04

즉 한 장당 2, 3프레임, 4프레임을 사용하다가도 어느 순간 1프레임씩 즉 풀프레임을 활용을 해서 강약 대비를 줌으로써 움직임이 오히려 더 풍부해 보이게 하는 표현 방법입니다 어떠한 퀄리티와 제작 효율의 두 마리 토끼를 잡을 수 있는
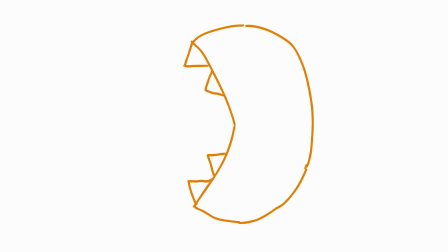기법이라고 볼 수도 있겠습니다 바로 지금까지 보여드린 예시로 이 방식을 적용해 볼게요
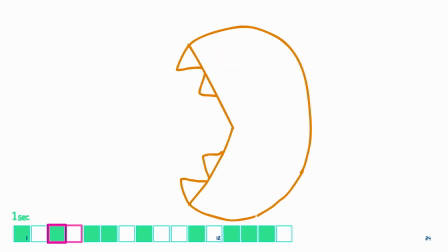벌어진 입을 닫을 때 슬로우 아웃이 되는데요 이 순간은 적당히 포즈당 2프레임으로 적용을 했고요. 그리고 입을 닫기 전의 순간인 동안은 1프레임으로 적용해서 빠르게 표현을 해줬습니다. 그리고 입을 완전히 텁하고 닫을 때 슬로우인이 되는데요.
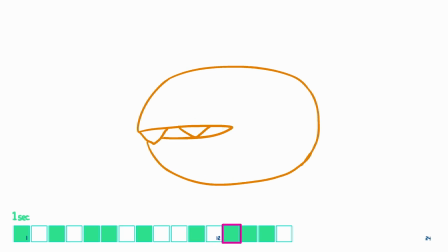느린 타이밍을 위해 입을 닫아 살짝 납작해지는 이 두 포즈를 순서대로 2프레임 그리고 3프레임씩 적용을 했습니다. 그리고 입을 다시 벌리는 동화들을 1프레임으로 적용을 시켜서 빠른 타이밍이지만 입을 벌리는 포즈가 잘 보이도록 해줬죠
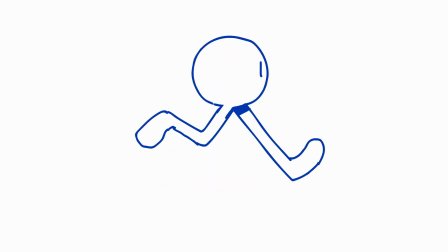달리는 동작은 또 이렇습니다 공중에 뛰는 타이밍을 다소 느리게 보여주기 위해서
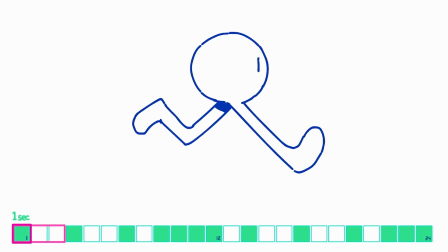뛰는 이 순간의 포즈들은 3프레임으로 적용을 했고요
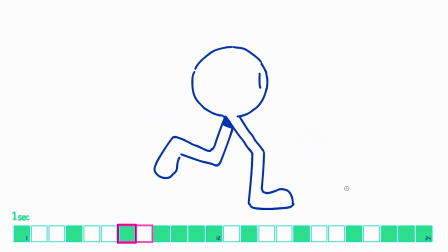착지하는 포즈는 느리지도 빠르지도 않게 무난하게 2프레임으로 그리고 점프를 하기 위해 힘차게 땅을 차 보이도록 하는 이 포즈들을 빠른 타이밍을 위해서
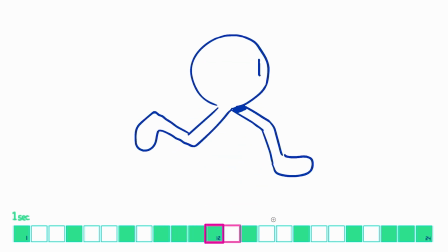1프레임으로 표현을 해줬습니다. 이 반복으로 한 발 한 발 힘차게 공중에 오래 머무는 패턴으로 뛰도록 만들었죠.
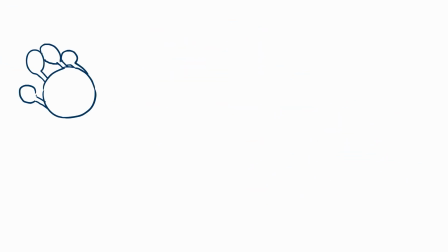여기 이 팔다리가 붙은 공튀기기 동작도 마찬가지로 비슷합니다.
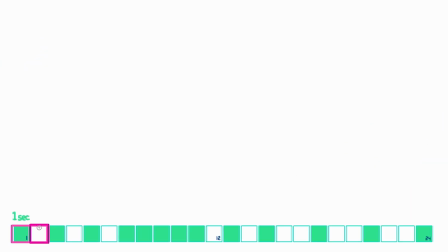무난히 2프레임으로 동작 비스듬히 낙하하지만 가장 빠른 순간인 땅에 튀는 동작에서도 풀프레임으로 크게 바뀌는 포즈들을 하나하나 놓치지 않고 빠른 타이밍을 표현해줬고요
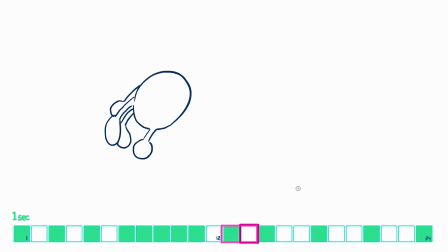그리고 공중에 오래 머무는 순간은 타이밍도 느리고 포즈가 비슷하기 때문에 풀프레임으로 할 필요가 없이 3프레임으로 공중에 뛰어졌습니다 물론 공중에 뛰기까지의 이동 과정은 적당히 E프레임으로 적용을 해줬고요
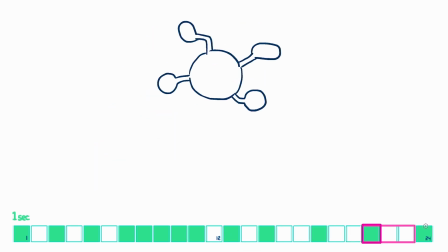이어서 땅이 튀는 동작은 같은 의도로 E프레임으로 떨어지다가
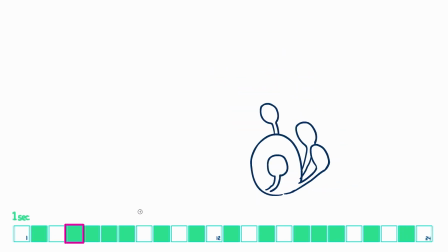튕기는 순간을 1프레임 그리고 튀는 힘이 약해진 만큼 몸통이 땅과 멀리 떨어지지 않고 이동 경로도 가장 높이 뛴 직전의 동작과 달리 타이트하지 않기 때문에 적당히 E프레임으로 움직여줬습니다
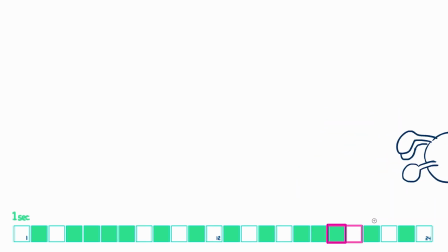마무리 튕김은 여전히 1프레임씩 적용해주면서 화면 밖으로 사라지게 해줬네요
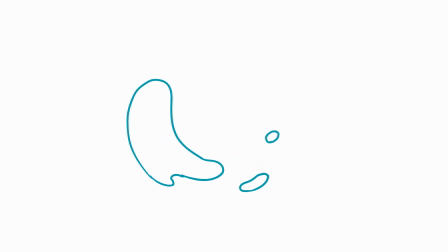이 액체의 동작은 어떨까요?
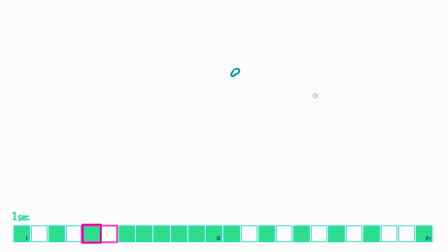나타나기 시작하는 타이밍은 적당한 속도여서 2프레임으로 그리고 휙하고 점점 커지는 순간은 1프레임으로 빠짐없이 형태 변화 과정을 보여주고요 그리고 점점 속도가 느려지는 이 구간은 2프레임으로
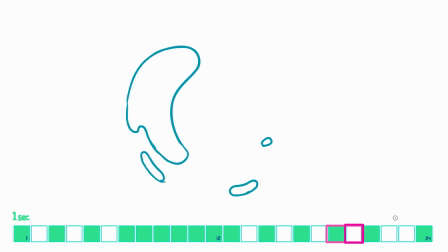무난하게 그리고 위로 느리게 머물고 형태도 그리 바뀌지 않는 타이밍에서는 3프레임으로 그리고 다시 점점 롤러커스터처럼 빠르게 이동하는 이 순간을 2프레임 그리고 1프레임으로 형태가 가늘어지는 순간을 잡아줬습니다.
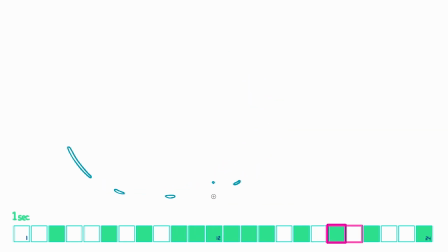그리고 서서히 사라질 때도 직전과 마찬가지로 2프레임과 3프레임 순서로 느린 타이밍으로 느껴지게 여운을 주고 사라지게 했습니다
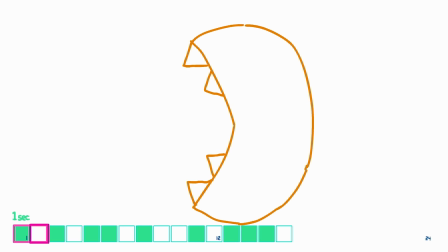보셨듯이 이 병행기법은 형태들이 느리고 비슷한 동화들은 3프레임으로 표현해줬고 그리고 빠르고 포즈가 크게 바뀌는 순간은 놓치지
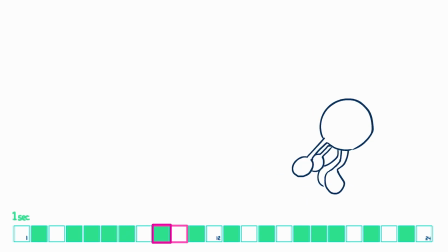않도록 1프레임으로 표현을 해주면서 애니메이션을 그려낼 시 힘을 줄 부분은
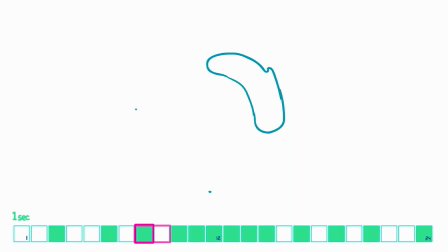주고 힘을 뺄 부분은 뺀다는 효율적인 과정이라고 다시 말씀을 드릴 수가 있겠습니다.